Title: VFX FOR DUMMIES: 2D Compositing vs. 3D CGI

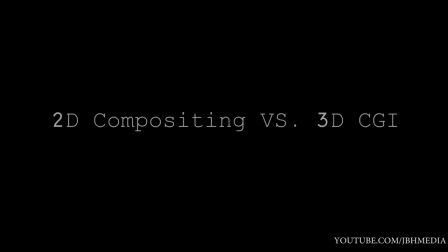(0:01)
What's up guys, it's Brad from JVH Media here. Today I thought I'd just do a quick video on when to use two-dimensional compositing versus 3D CGI or computer generated imagery. So if you know anything about that subject go ahead and skip past this video, but for those of you who don't know you may find this video helpful.
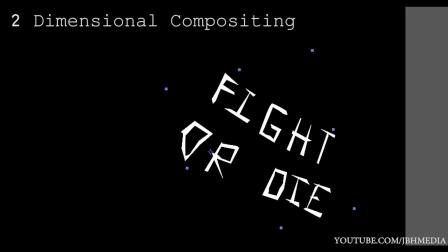(0:17)
First of all before we get started we need to know the difference between two-dimensional compositing and 3D computer generated imagery.
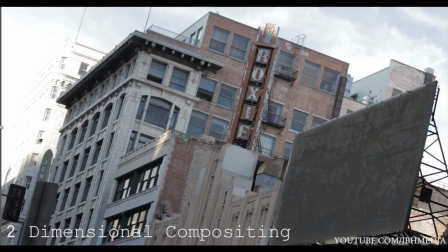(0:24)
So 2D compositing is when you use a collection of images to overlay or place into your
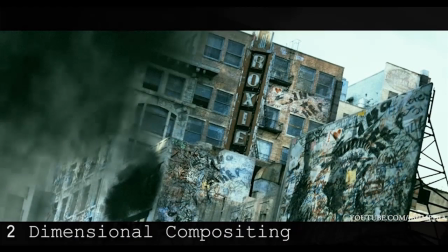(0:28)
shot. now while these images can be manipulated the pixels
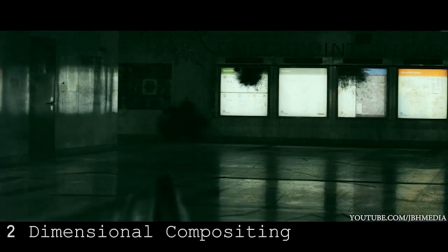(0:33)
or information within them are constant throughout your shot an example of 2d
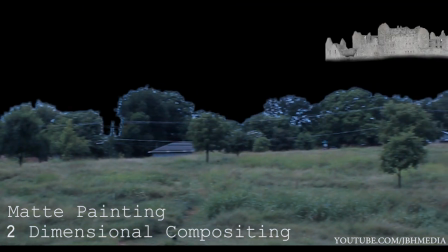(0:38)
compositing would be something like a matte painting now while you can project a two-dimensional
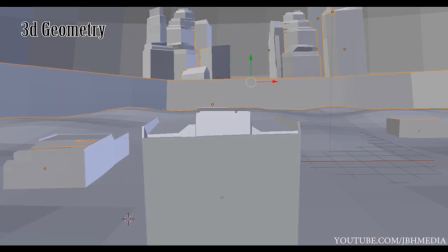(0:43)
image such as a matte painting onto 3d geometry so that its perspective matches a moving shot better that doesn't make it CG
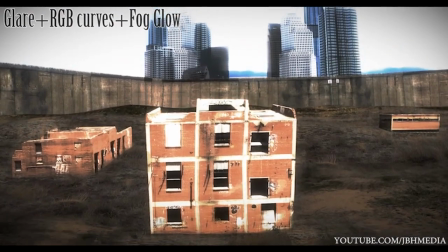(0:50)
it's simply a 2d image projected onto geometry so that minor camera moves can be achieved within the shot CGI on the other hand,
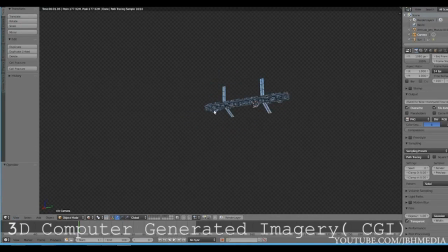(0:58)
or computer-generated imagery, is an element that has its lighting and materials rendered and created within a computer itself.
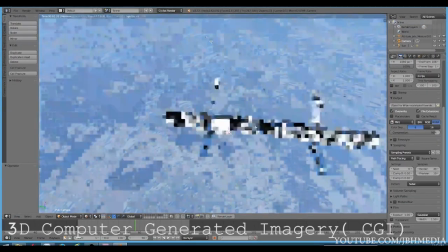(1:05)
In other words, you create an entire 3D world that can be shot and lit like a scene in real life,
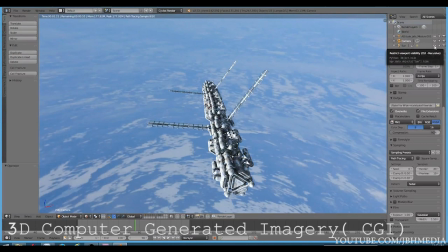(1:11)
except with lights, environment maps, and cameras within the computer itself. They're virtual lights, environment maps, and cameras.
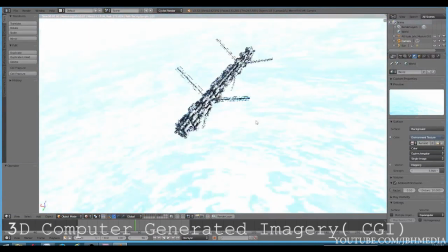(1:18)
If the 3D lights and camera were to move around the 3D environment and the 3D element,
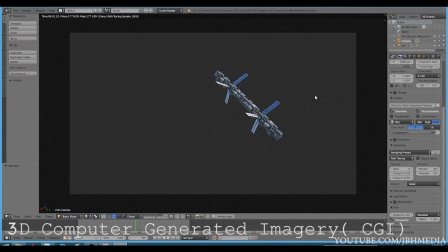(1:23)
the lighting and reflections, and the overall image data that is output will change dramatically.
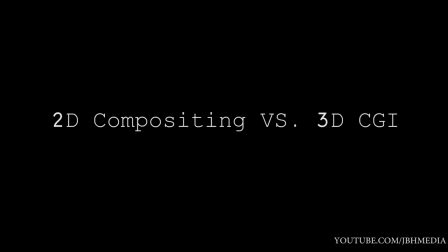(1:29)
So now that that is clear, we can get into when to use one technique or the other. When to use two-dimensional compositing versus 3D computer-generated imagery. There is a fine line of when you can use one or the other, but generally these are some of the guidelines that I follow based on my limited experience.
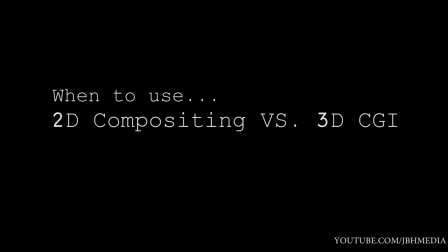(1:45)
Generally, I found that 2D visual effects work when your shot allows you to hide flaws in a two-dimensional element.
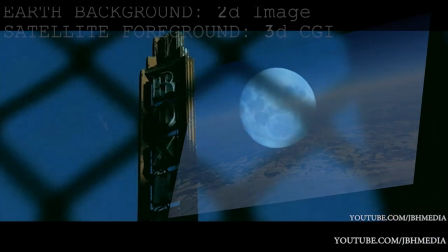(1:51)
This may mean that you can blur the element to hide certain flaws or that the element is being added in the distance where perspective or lighting doesn't change very much.
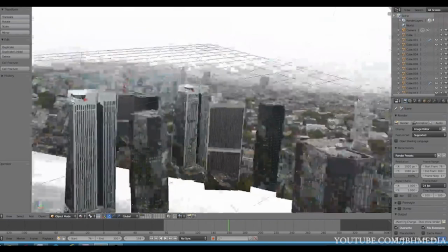(1:59)
The main thing to keep in mind here is that if the perspective or angle of the camera changes too much,
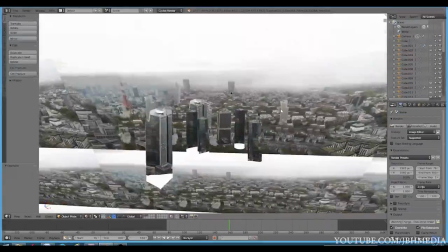(2:04)
the audience would expect the part of the image that is two-dimensional to change based on the lighting.
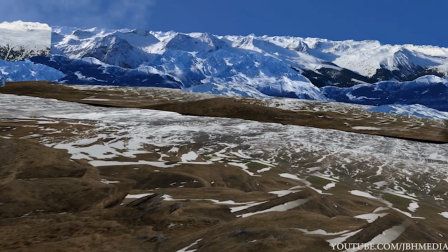(2:09)
Even if you have a two-dimensional matte painting projected onto geometry, major camera movements will cause distortion and therefore create an unrealistic effect.
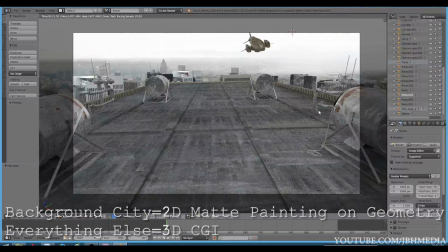(2:17)
Now, 3D CGI effects, when achieved properly,
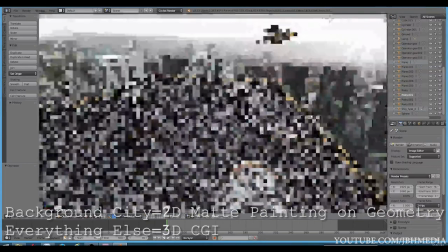(2:21)
can work in the foreground or the background no matter where the camera is moving because objects within the scene can take into account the 3D lighting and materials that are given to them.
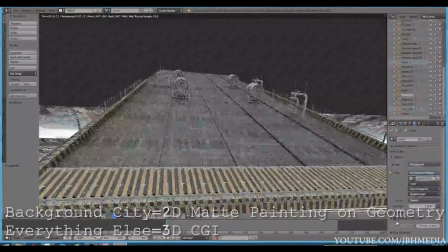(2:29)
If you recreate the environment around the CG element in the computer, then as the virtual camera moves around it, lighting and shading should be accurate.
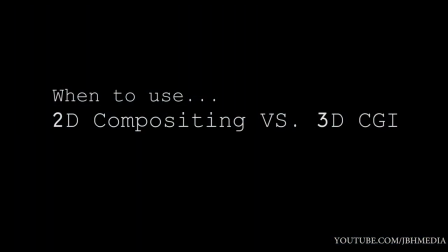(2:36)
It should be noted that even though CG effects can be added in the foreground or background of an image, they also take time to render.
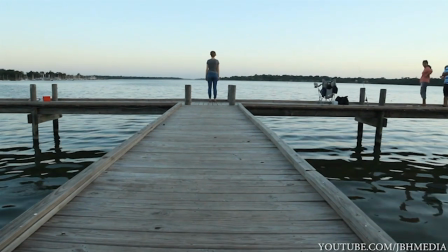(2:43)
This is why two-dimensional effects are often used for adding distant elements to the shot,
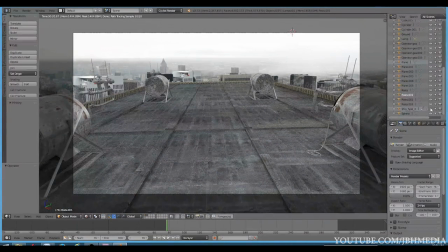(2:47)
where perspective doesn't change and why CGI objects with more dynamic lighting that can be used for moving shots are often used in the foreground.
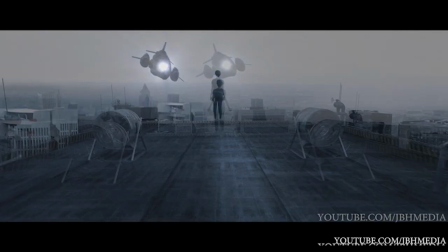(2:55)
To sum this all up, 3D CGI is best for visual effects elements that the camera will move around and two-dimensional
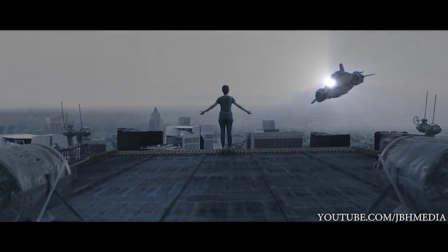(3:01)
compositing methods such as matte painting are best when perspective changes are minimal. Anyway, that's it guys.
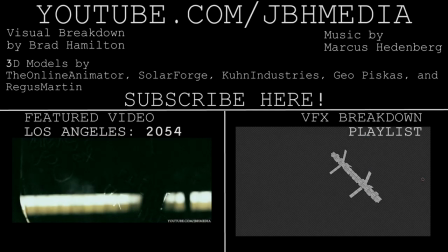(3:07)
I hope this video was helpful. As always, feel free to leave a comment if you have any questions or suggestions and I'll get back to you as soon as I can.
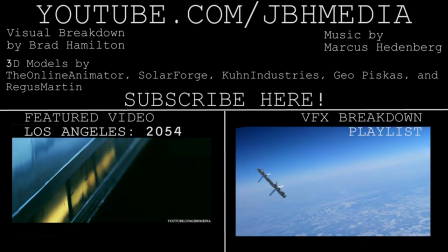(3:12)
The JBS Media Facebook page is in the description below if you want to like it there to get the latest updates feel free to do so
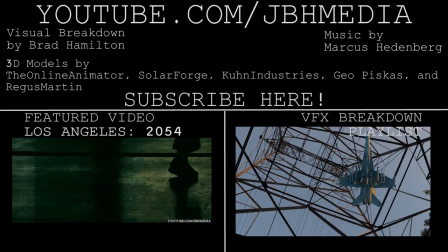(3:18)
and uh yeah let me know if you have any questions in the comments below and i'll see you guys next time